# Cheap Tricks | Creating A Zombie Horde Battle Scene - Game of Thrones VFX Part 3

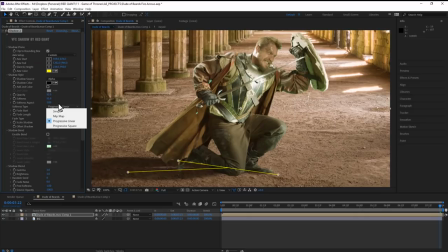4:00 As you've seen me use before, VFX Shadow allows me to establish a guide ground plane and then set a direction for my cast shadow,
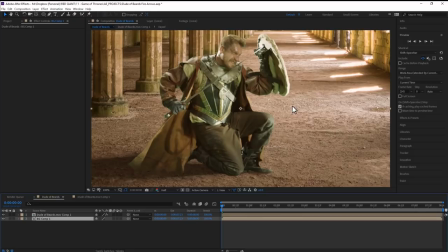4:07 and do my best to match these shadows that are kind of in the background of this photo. The background image is super sharp throughout, so to simulate a little bit more depth of field, I'll apply Universe Spot Blur.
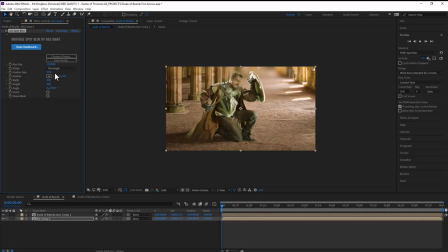4:19 I set the spot position to the far end of this hallway, switch it from an ellipse to a rectangle, adjust the width and height.
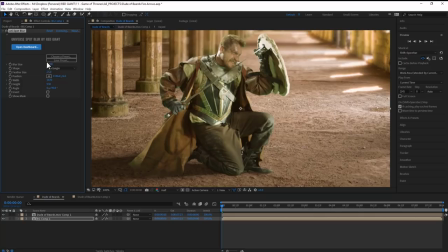4:28 The more this is cranked up, the more it looks a little bit like a tilt shift effect, but that's not what I want, so I'm going to turn it down to a pretty subtle amount.
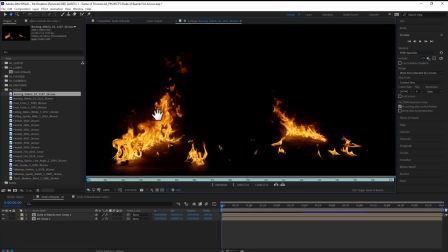4:36 If you don't have Spot Blur, you could always create a compound blur map and then apply it to this layer.
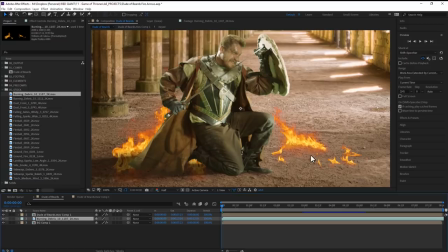4:43 To liven up my comp, I'm bringing in some burning debris from Action VFX.
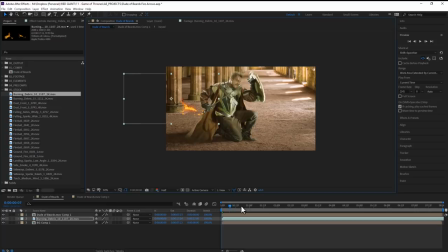4:48 I'll scatter them around the comp in a few places that I think will look good because, you know, dirt and sand, super flammable. This might seem obvious, but you should always make sure the scale and speed of your fire matches the scale and speed of where you're compositing it to.
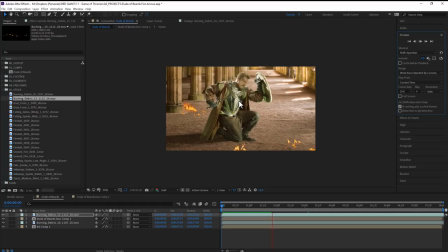5:02 If your fire is scaled up, but moving too fast, it looks wrong, and if you shrink it down, it'll appear slower and equally wrong.
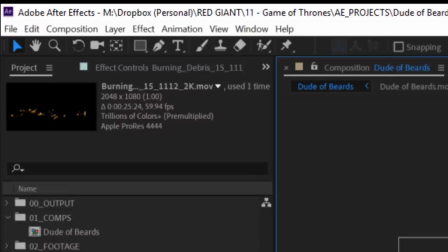5:10 My original piece of footage is in slow motion, and luckily, almost all the action VFX elements are shot at 60 frames per second.
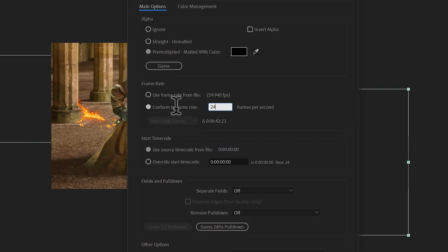5:18 This means I can right-click and interpret the footage of any of these to conform to a 24 frame per second rate, effectively putting them in slow motion.
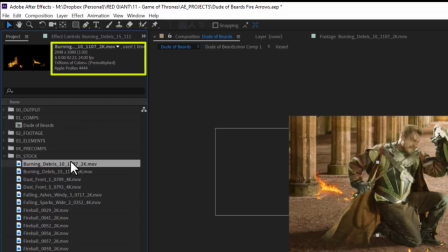5:27 You can see the frame rate of this footage has changed up here at the top of the project window.
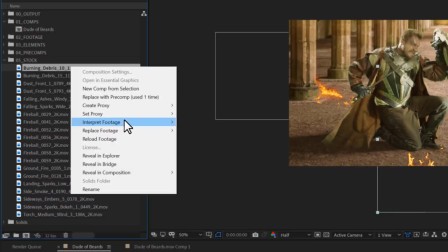5:32 In fact, since I know I want all of this stock footage to play slower, I can right-click on that piece of footage, then go to Interpret Footage,
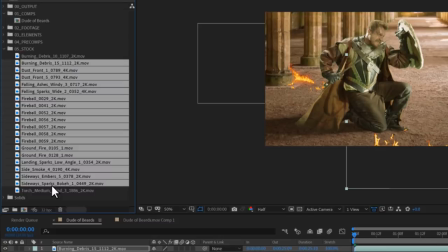5:39 and say Remember Interpretation, or Ctrl-Alt-C, and then I could select the rest of my stock elements all at once and press
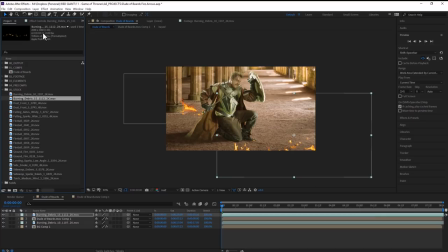5:48 Ctrl-Alt-V to paste that 24 frame per second interpretation across the board.
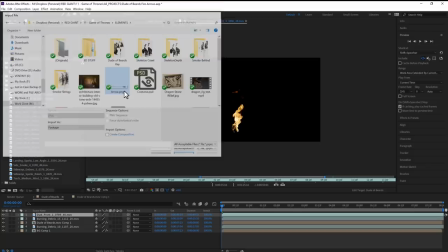5:53 And Command, of course, if you're on a Mac. Alright, let's shoot this guy with some flaming arrows.
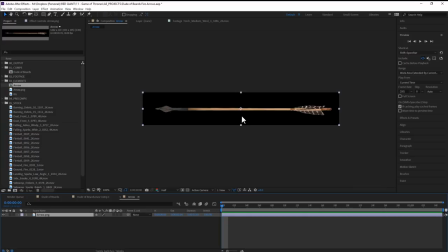5:59 I photoshopped this lousy-looking arrow, which I'll import and make its own composition. Combining it with one of the torch assets from Action VFX makes it like 20 times cooler.
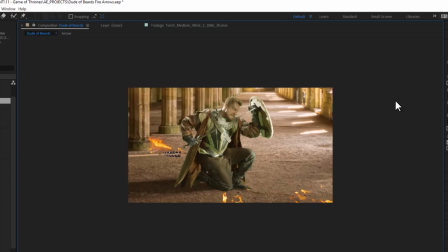6:08 Then with two keyframes and a slight arc, these arrows can fly dangerously through frame, creating dread.
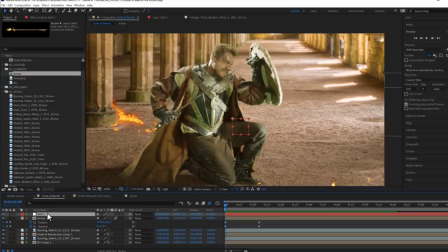6:16 But maybe some of these other enemy archers are slightly better than this, and they hit this dude right in the shield.
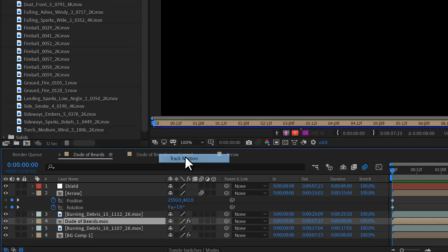6:22 How do we do that? We create a null called shield, then we click on the original footage layer and track motion.
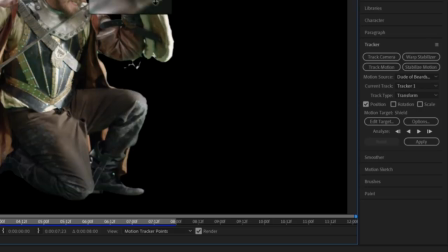6:29 If you did things in this order, the motion target should automatically be the shield layer,
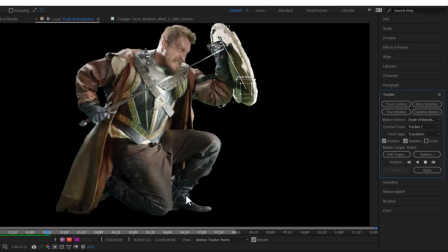6:33 and now all you need is a couple of high contrast points to track the position and rotation.
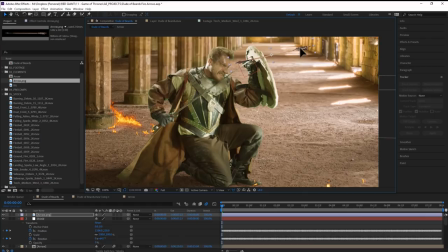6:39 I'm going to ignore scale because I don't think it'll help in this case.
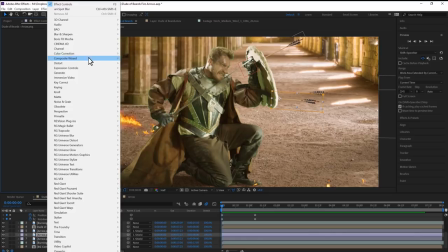6:43 Then it's simply a matter of parenting a few arrow layers to the shield null, masking them a bit and dragging them behind our Dude of Beards video layer.
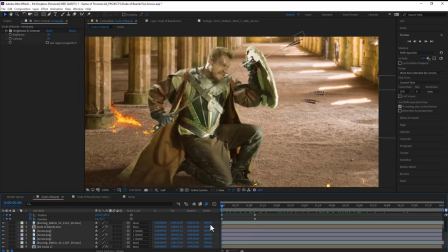6:50 You could slap on some different color corrections so these arrows don't look identical if you want,
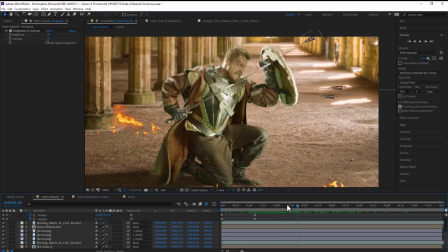6:55 or you could just, you know, accept the exceptional craftsmanship of these enemy combatants.
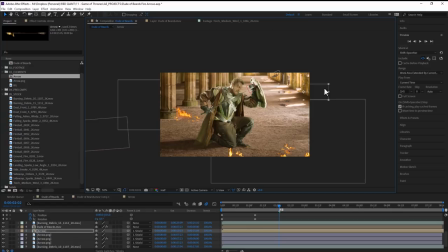7:01 Next, let's add a dynamic element to this shield. I'll drag in my pre-comp of that flaming arrow and parent it to the shield layer, right here.
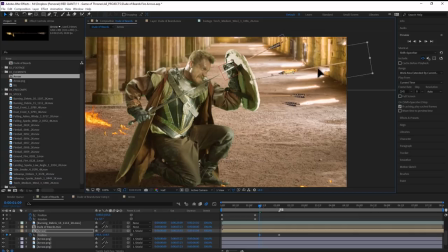7:09 Then I'll add a few keyframes to have that arrow slide into place, as if sticking in the shield.
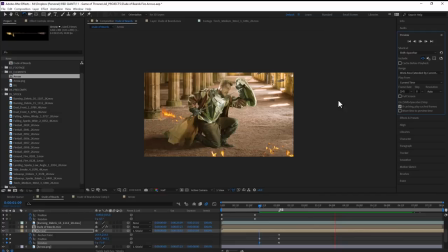7:15 In this case, the shield is moving so little and the arrow comes in so fast, it isn't obvious that the arrow is a child of that shield. But if you did this in a wider shot, I would suggest splitting the clip, so one part of the arrow is not parented to the shield until it makes contact. Speaking of contact, let's throw a fireball in right as the arrow hits the shield.
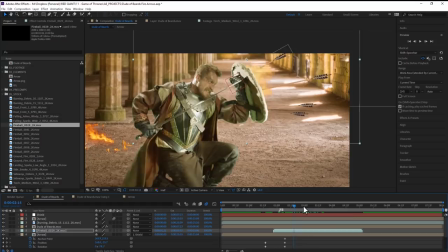7:35 I'm not going to parent this one to anything, I'm just going to let that fire breathe and kind of flame out right where it is.
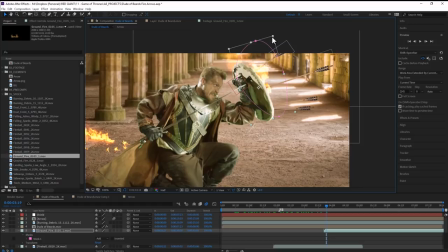7:41 I will parent a bit of this ground fire asset to the shield, and I'll animate a little subtract mask to time its appearance with that arrow strike.
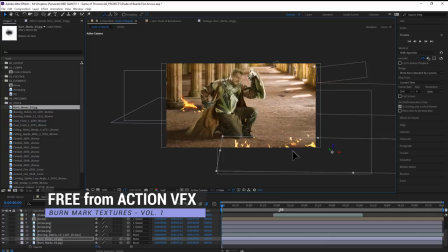7:51 Then in the far foreground, I'll throw in some sideways embers, and in the background, I'll add some burn marks around these two ground fire areas.
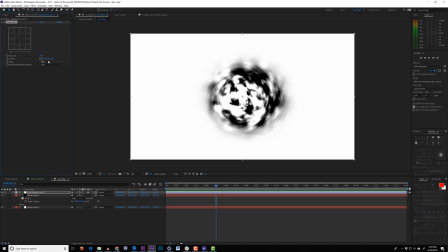8:00 These are just stock images, but if you ever needed to create something like this on your own, just use some fractal noise and some radial blur.